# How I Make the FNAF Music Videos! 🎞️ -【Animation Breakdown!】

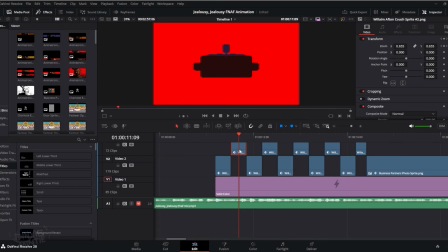(8:18)
So it just creates this illusion that it's moving a bit. This is before I learned about this technique. So basically what I do is like I plan out how long this animation will be at, to be like here, and then also plan out the other frame.
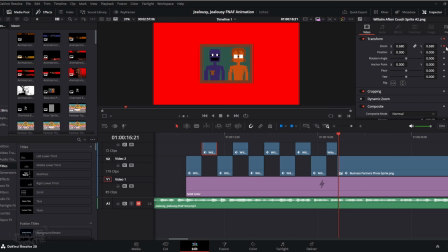(8:30)
I think it's called keyframes. I think the zoom starts from here and it ends around here. So it creates this illusion that it's moving and also zooming a little bit. After a while, I noticed that there is a much easier process for me to do this, which I think I probably did, which I think I will show in a while.
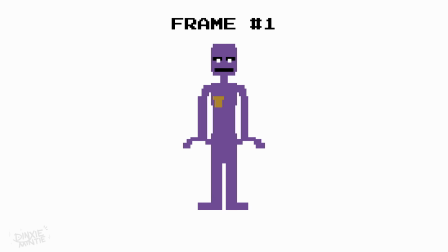(8:47)
So basically, frame number 1 goes first and goes on for like 3 seconds or 1 second, and then frame 2 comes out, and then it loops and loops and loops and loops until it comes to a certain point where I want to change the scene.
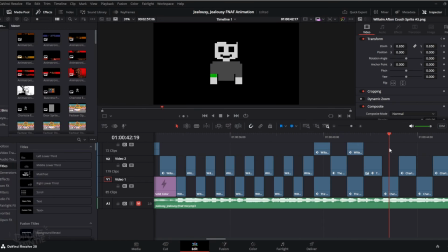(8:59)
Hopefully that's a bit understandable. Basically, the basis of it is just like this, just like going up, going down, going up, going down, going up, going down.
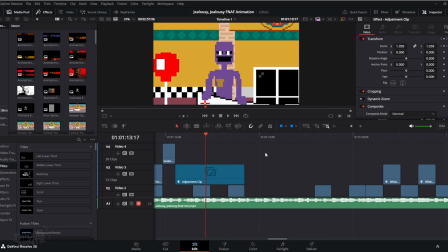(9:06)
It's not much interesting here. Yeah, this is where I discovered the zooming function. There's a thing called adjustment clips, which is this one. So basically, I just found out that I can zoom in without having to make it about each frame.
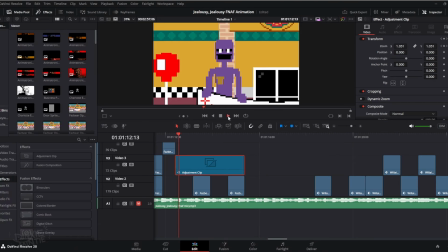(9:19)
So as you can see here, it goes here, goes here. so it does the job for me more easy.
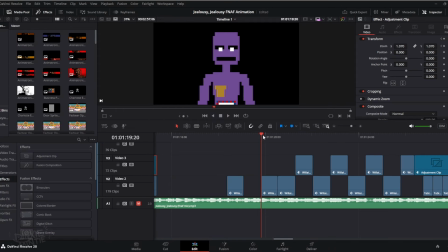(9:27)
So I won't have to do that separating thing again.
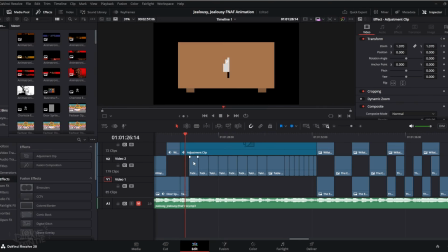(9:30)
But yeah, this one was a tricky one because if you've seen my behind the scenes breakdown, I have like around 20 frames here. If I hadn't covered the adjustment clip option, it probably would have been more disastrous. But okay, it goes on.
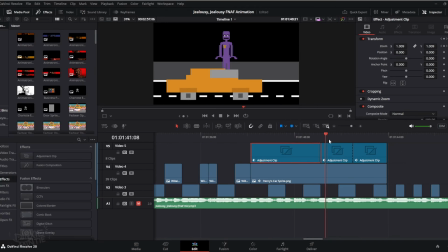(9:44)
You can see here the more adjustment clips here. Yeah, this is my favorite part of the animation.
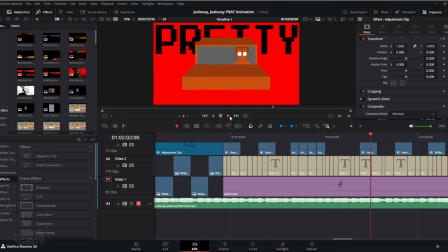(9:50)
This is basically like text in the background. I really like this effect a lot. So the text usually comes after the animation, which I will be showing in a bit.
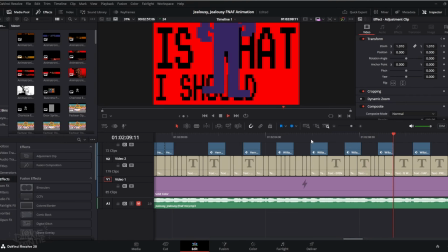(9:58)
For this animation, I wanted to do this so that it signifies William's jealousy a bit.
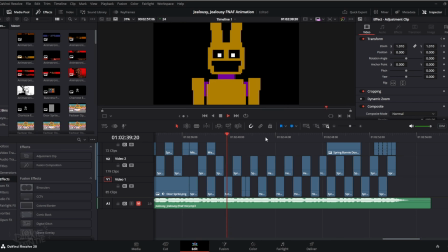(10:03)
Yeah, we're almost in the animation. Basically the same, just like the ups and downs, the ups and downs, the ups and downs. It's very simple, yeah. We're basically at the end of the animation part. So now we're going to move on to the editing or the text part.
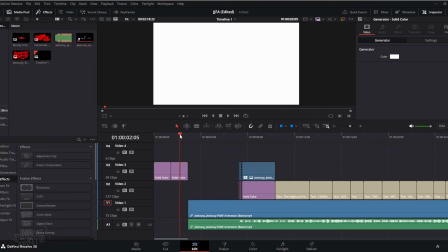(10:15)
If you don't know yet, basically the animation, there's like 4 video files for each stage.
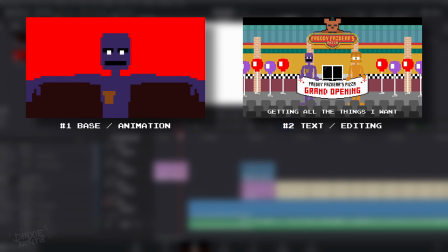(10:22)
So the first stage is the animation part. The second stage is the editing and also the text part, just fixing around some stuff.
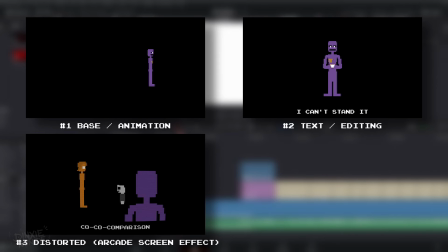(10:29)
The third part is when you see like the arcade screen effect.
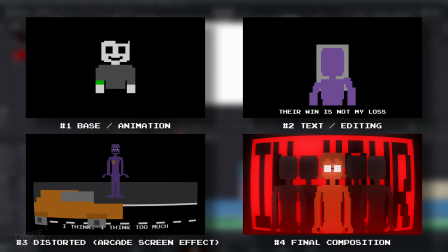(10:34)
And the fourth part is basically the final composition, like the glows and all that.
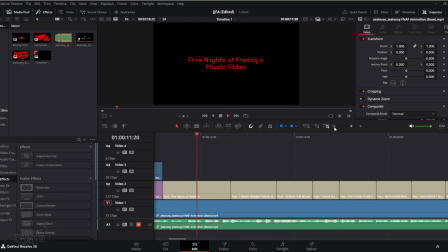(10:40)
So this is where I finally added the title card and also the FNAF music video and also the captions or the lyrics.
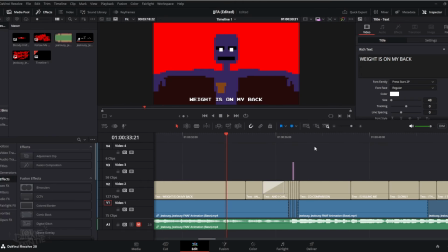(10:47)
But yeah, some lyrics I have like these like fade-ins, like when it goes red. These are a bit subtle effects, but I really like them. A bit flashing here for like transitions.
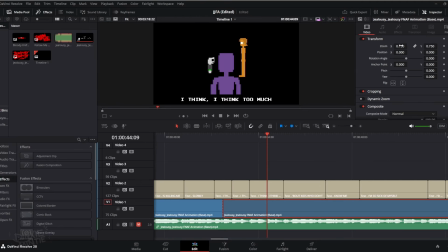(10:58)
Some parts are shrink down, so usually these are like 1, but they are shrink down for them to like for the lyrics to pop up a bit.
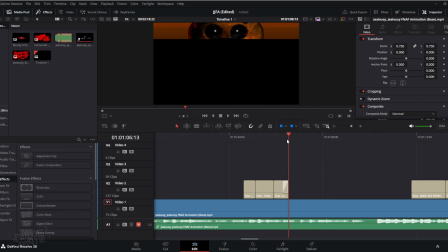(11:05)
This is the 3D part.
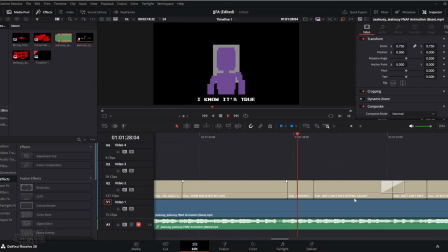(11:09)
All of these are just like text and editing some stuff just editing some like transition, like you see here. Like the flashing. There's nothing much to be said other than like the lyrics and zooming out and such.
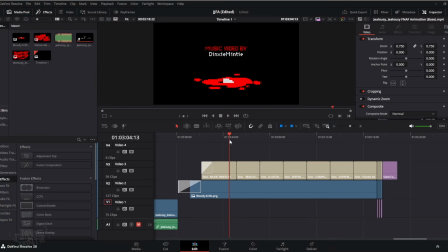(11:20)
The credits are made here, so I just like firstly the music video by me and also the song. For this one is All the Way Jiggle, Queen, and the programs I used, Krita and DaVinci Resolve, and yeah, all that stuff.
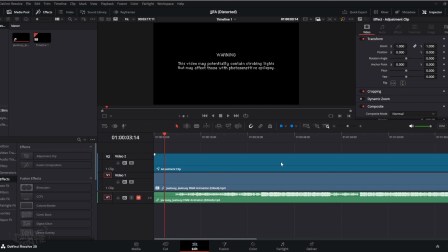(11:32)
So yeah, that's basically it for the text part. So for this section, I can't show much because the process of me doing this lags out.
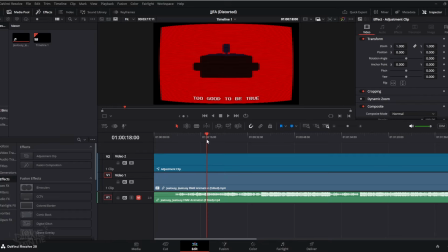(11:39)
So basically it's just me adjusting the stuff and also adding the arcade screen. So yeah, also the scan lines and such. The scan lines I think I did here. Yeah, the scan lines is basically I did here with like the line frequency and such.
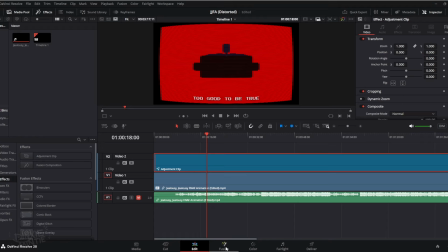(11:53)
It's basically a simple thing. And for the arcade screen, I use an adjustment clip, which I have to, I think Fusion is the part.
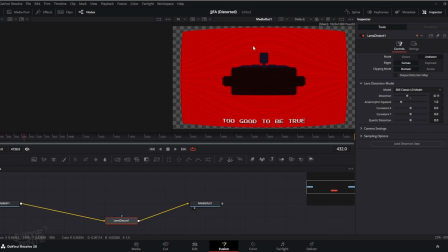(12:01)
Oh yeah. So this is basically lens distort, what I use for the arcade screen. Basically it distorts a little bit, makes it more curvy and such.
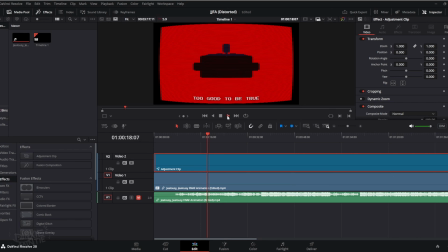(12:08)
I can't show much because if I play, it lags out, but you can see here it lags out a bit.
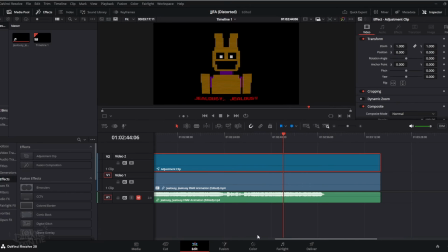(12:15)
All here is just like the arcade screens and such. So now we can move on to like the final part, which is the final composition.
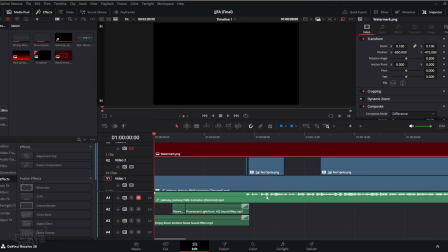(12:21)
For the final composition is basically where everything comes together. And as for starting, if you can hear,